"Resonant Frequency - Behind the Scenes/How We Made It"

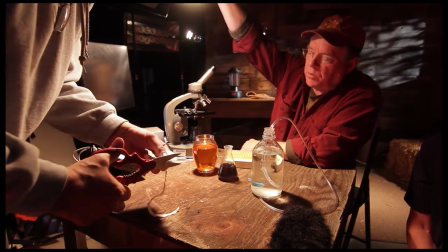Now of course I gotta put a little something in there so that the light doesn't just doesn't just pass through there so I cut a little circle and put it on
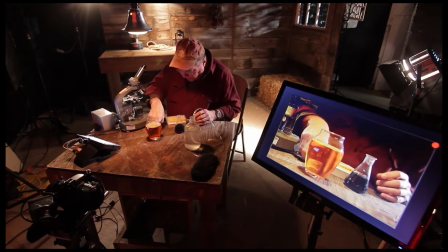top of the water and then when you illuminate from the bottom it illuminates that little piece and this is what you get
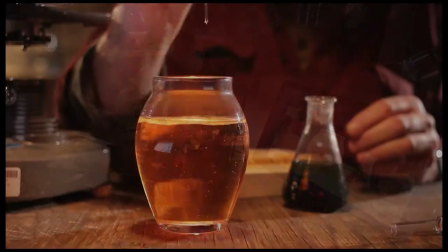once i animate it and put
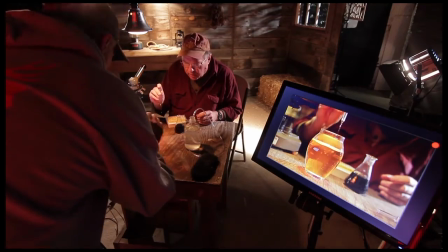an extra little uh glow on top of it then it really really looks good
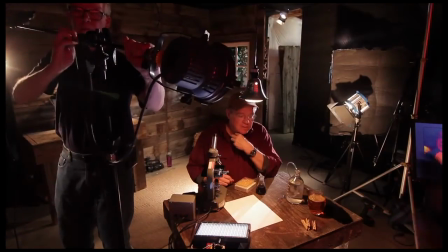okay in the very last shot i had to i
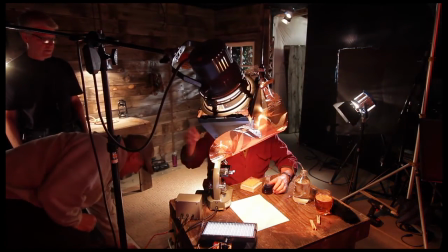had to put some light down uh on dave and what i did is i put a white piece of paper on the table
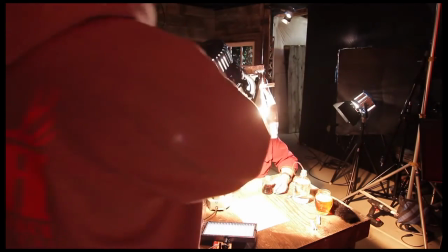and then i use this very big light to shine down on that so that the glow comes up on Dave's face. So that's pretty much how you do it. It's a lot of fun, but there are a lot of things I haven't shown you yet. For one, I'll be doing a video on how to light this entire set that you've seen here with lights you get from a store. Literally cheap lights that can light a set like that. So in order to do this and continue to give it to you free, you'll have to subscribe or follow me on Facebook, but definitely tell others because the more people who subscribe or follow me, that's what's going to help me continue to give this to you for free. Well, until next time, have a great day and thanks for following me right here on Danny Dodge Live.